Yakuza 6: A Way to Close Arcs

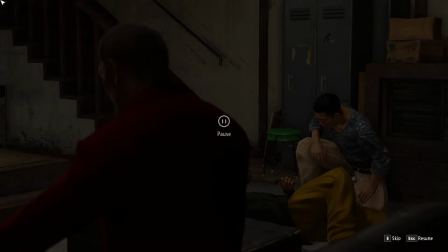But we made it worse. So we know that the main family is planning to punish him, and we don't know exactly how severe that's going to be. And here he is on the ground. We can't see his face. We do see our good friend Nagumo crouching over him.
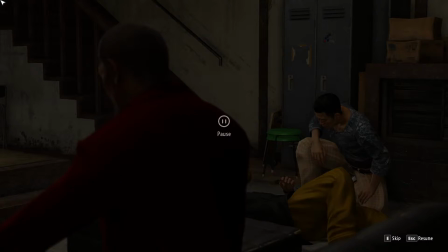But there's this new guy in town, this guy in red. We can't really see him. We don't know who he is. There hasn't been anybody in red aside from us so far. So already we know that Our friend that was in trouble is now down and in pain.
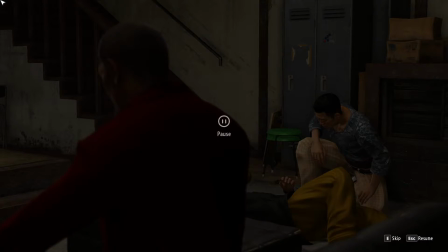And there's this new guy that we've never met before hovering over the scene. We already know that something bad has happened, and we're already investing energy in this new guy in red, even though this is like a half second long cut.
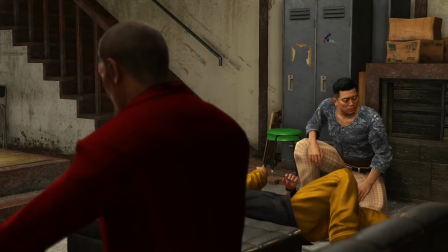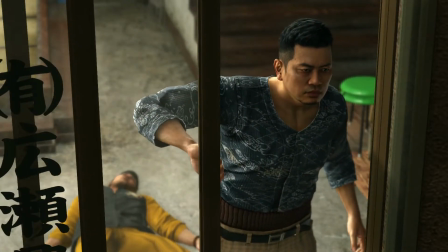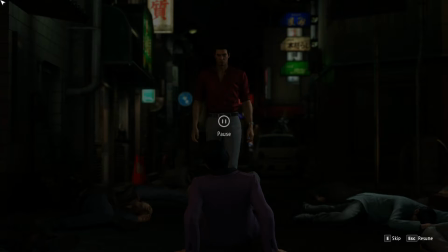Now, obviously, this part gathers up a lot more energy because we are getting to revel in our victory. Oh, yeah, we knocked this boss guy down. We had a cool fight. We totally dominated. We're the best around. And now we're being reminded of that because now the villain is cowering in front of us, backing away from us, begging for his life.
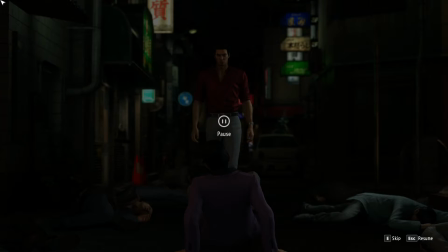That's a rush right there. But the hero is never going to be allowed to use that on himself. The hero is never going to be allowed to close the end of a battle down, because that would involve the hero making a choice, and for some reason heroes aren't allowed to do that.
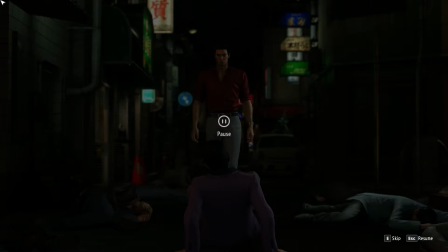Instead, the villain will always, you know, do something dumb and fall off the cliff themselves or whatever. So the energy usually gets reinvested some other way. Let's see how our rush ends up paying off.
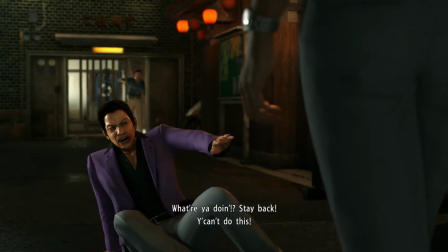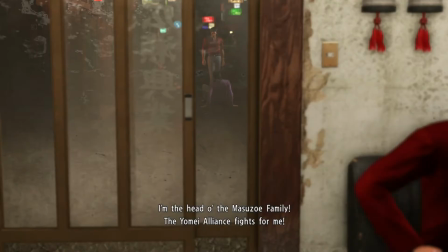Note that we still aren't going to see this guy's face,
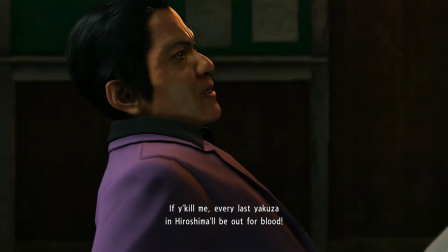because the reveal is the moment when he absorbs the most attention, the most energy.
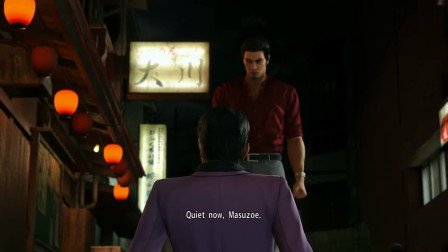And here it is.
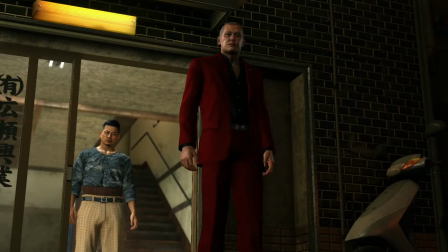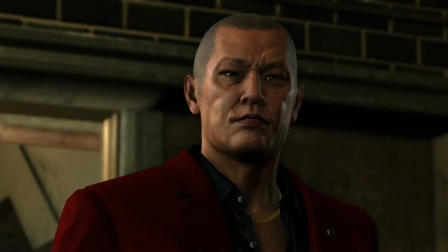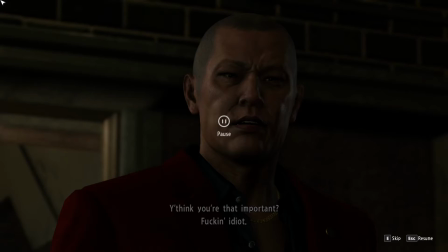There we go. So this nice tight close-up on his face, we reveal it, and we were feeling really good, right? We beat the bad guy, he's begging for his life, and then along comes the new bad guy, who talks down to the old bad guy, decides the ending of the fight for us, and just,
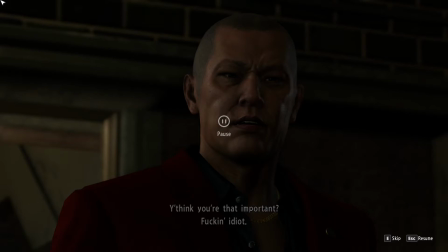you know, the monster of the week says that the previous monster of the week was crappy, and you can tell because we are bigger and better and beat him up. It's a classic approach. You make the new villain feel big and strong by making him steal most of the old villain's thunder, which is exactly what happens here.
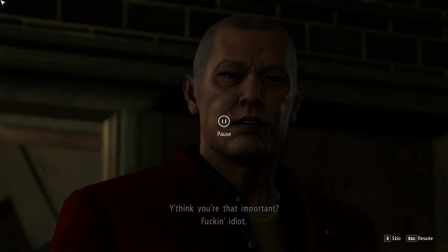Just keep in mind that that first zoom in on the face, the big reveal of the face, is going to be the moment when we get the biggest investment in this new character. We're supposed to be like, oh, crap. And this guy has a good, oh, crap face.
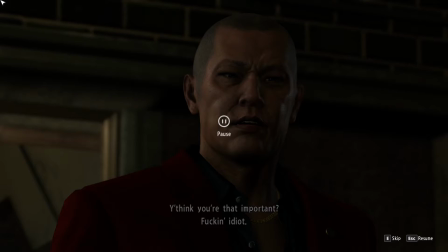That is a good villain face. Great job, guys.
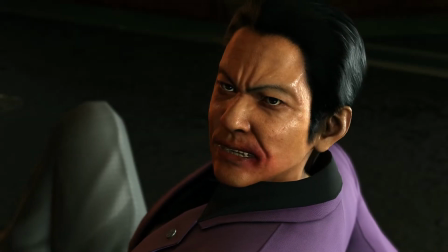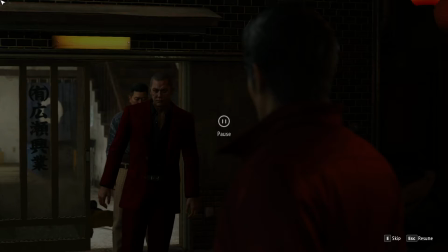That little bit where the guy in purple was like, well, that was important too, because it shows that the old villain is scared of the new villain. It really helps to establish the new villain's power. The fact that he's on the ground cringing also helps.
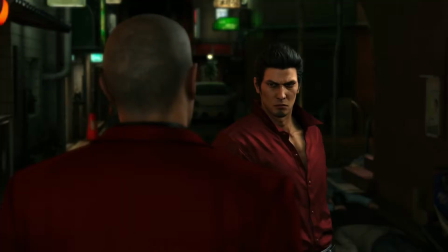We got the music sting, really establishing this guy's a villain. Got some good two shots here.
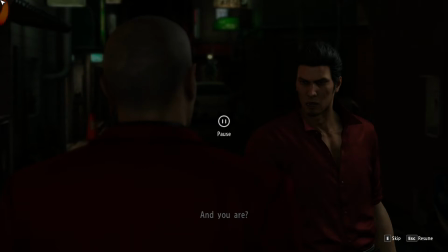We are talking to this villain rather than being talked at or talked down to. We're having a little bit of a conversation.
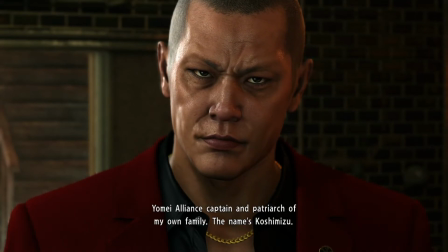A good tight close up to make sure you know who this guy is, and they use up all of that energy at the end of our fight.